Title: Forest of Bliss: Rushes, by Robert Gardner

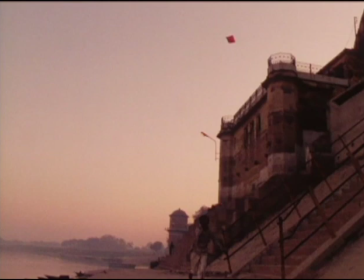[8:16]
He runs back towards the camera and then down to the edge of the river. I think this is the only time I propose that someone do something. I'm near the water tower close to Asigat. I can hear the pump in the tower going like crazy.
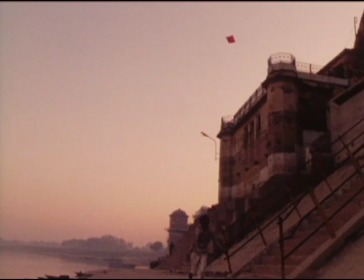[8:30]
A man is cooking his meal at the very edge of the river. His whole life is spread out before him, and he seems about to fall into the water. The sound of the pumps nearby is very strange.
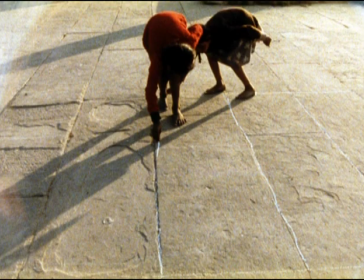[8:45]
The next scenes are of little girls playing hopscotch in a courtyard just outside a temple near our house.
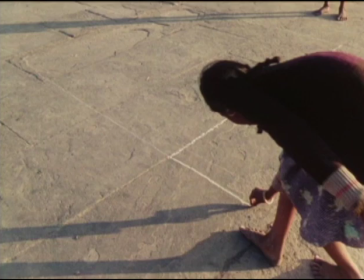[8:52]
I'd seen them through the window and wanted to work with them, partly because I have been told that hopscotch is a cosmic game,
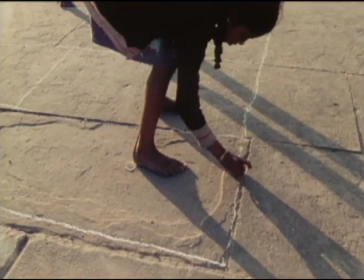[8:59]
like getting into heaven by playing Parcheesi, or chess for that matter.
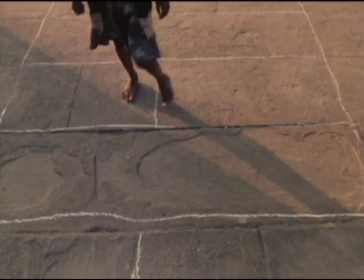[9:05]
Hopscotch must be another version of a diagrammatic path to the realms above and beyond.
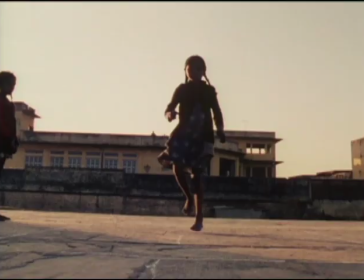[9:10]
Most importantly, I thought it was a charming game, especially the way these girls played it. Abstruse symbolism is not what matters in film.
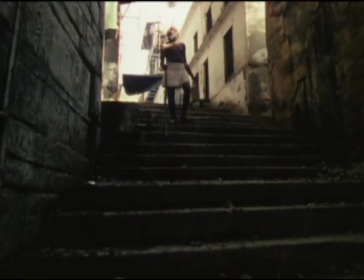[9:22]
The next scene is of an old blind man coming down a wide stairway, knocking at each step with his stick as he comes, talking to somebody that passes by.
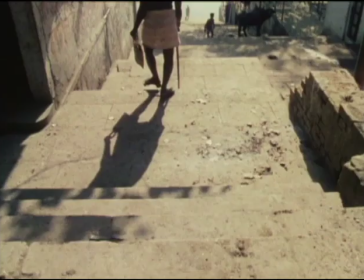[9:32]
The steps are otherwise empty, and he's just feeling his way along with his stick.
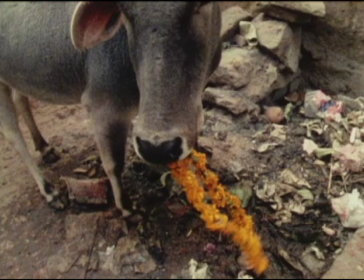[9:37]
The stick defines the steps. Next, there is a shot of a cow eating marigolds, something I was always watching for. This image communicated the whole idea of life recycling. The garbage and trash gets reborn in the digestive systems of the dogs,
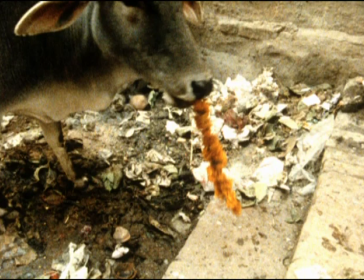[9:54]
cats, cows, water buffaloes, and everything else that creeps, crawls, and flies.
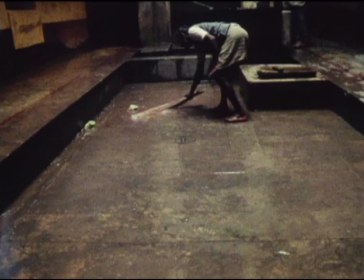[10:01]
I went back several times to the Mukti Bhavan, hoping to find people washing the floor. Finally, I think I had to say, please don't wash the floor until I get there.
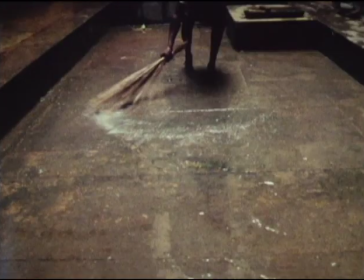[10:11]
Every morning, whether or not somebody had died, the floor would be washed. I had missed this five-minute event on several different days, but this time they managed to wait for me.
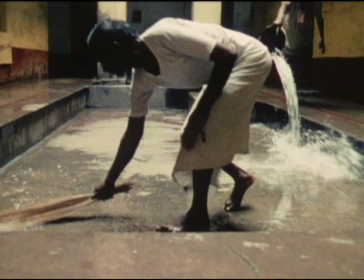[10:22]
The first part of this camera roll has shots of a man splashing water on the floor and then washing it with a broom. In the background, the attendants are chanting their almost continuous round of devotional songs. The chanting is quite loud and almost overwhelms the sound of water being splashed in the floor and the brooms spreading it around.
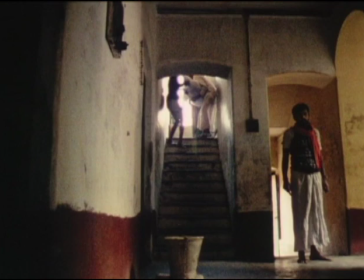[10:43]
Next, I'm filming a sequence of ritual activities that took no more than 10 or 15 minutes of real time. Everything was unfolding very quickly and with great novelty for me. A corpse is brought down the stairs in the Muktivavan.
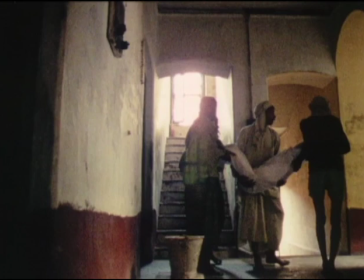[10:58]
The body had to be one of the three resident ladies, but I wasn't sure which.
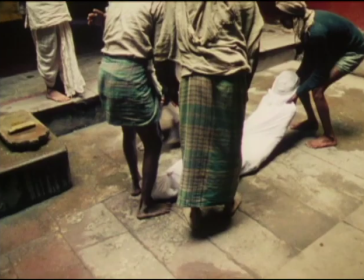[11:03]
Everything, such as the kinds of things gotten to prepare her for her final journey, indicates for this funeral there is very little money.
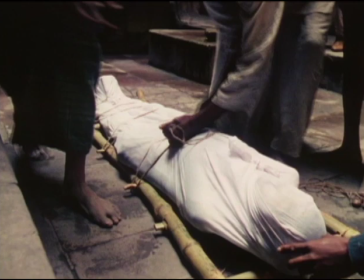[11:10]
The corpse has been wrapped in a simple white cotton shroud with only one small scrap of silk draped over it.
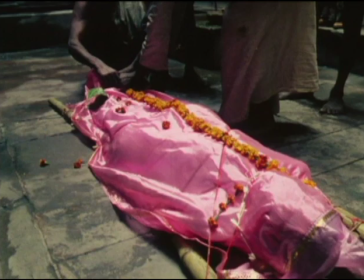[11:18]
I've seen other bodies literally festooned with yards of this gaudy stuff.
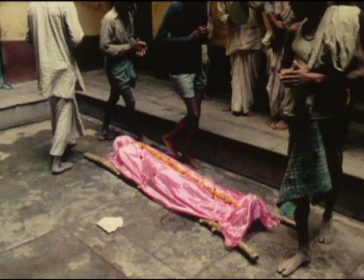[11:23]
This corpse has only one string of marigolds and a few lonely sticks of incense.
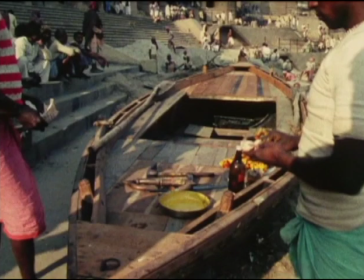[11:31]
I see that it is the day of the relaunching of the boat whose repair I have been filming for some time. The men are gathering the ingredients necessary for blessing the boat. The main figures in this little drama are the boatman owner, the carpenter, and his assistant.
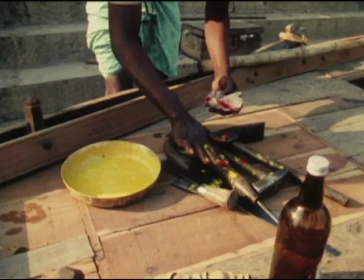[11:46]
It's really they who are doing the ritual, and who, curiously, appear to know what they are doing. As I indicated earlier, I wanted this sequence about the boat to suggest something more than a repair.
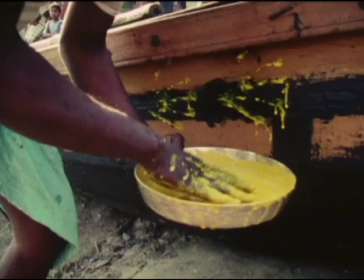[11:58]
It would also be the rebirth of an important element of life in Benares. I wanted this repairing and relaunching to help redeem things such as death, corruption, and chaos.
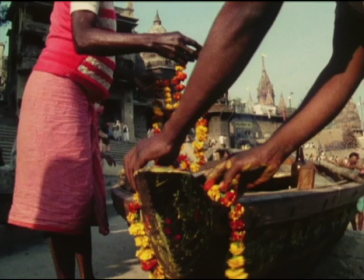[12:09]
Here was a boat that must have had a busy history and has been brought ashore to be remade. Finally the time has come when it is ready to be a boat again. I like the idea of the boat launching to be happening next to the cremation ground where the dead are about to take another kind of voyage.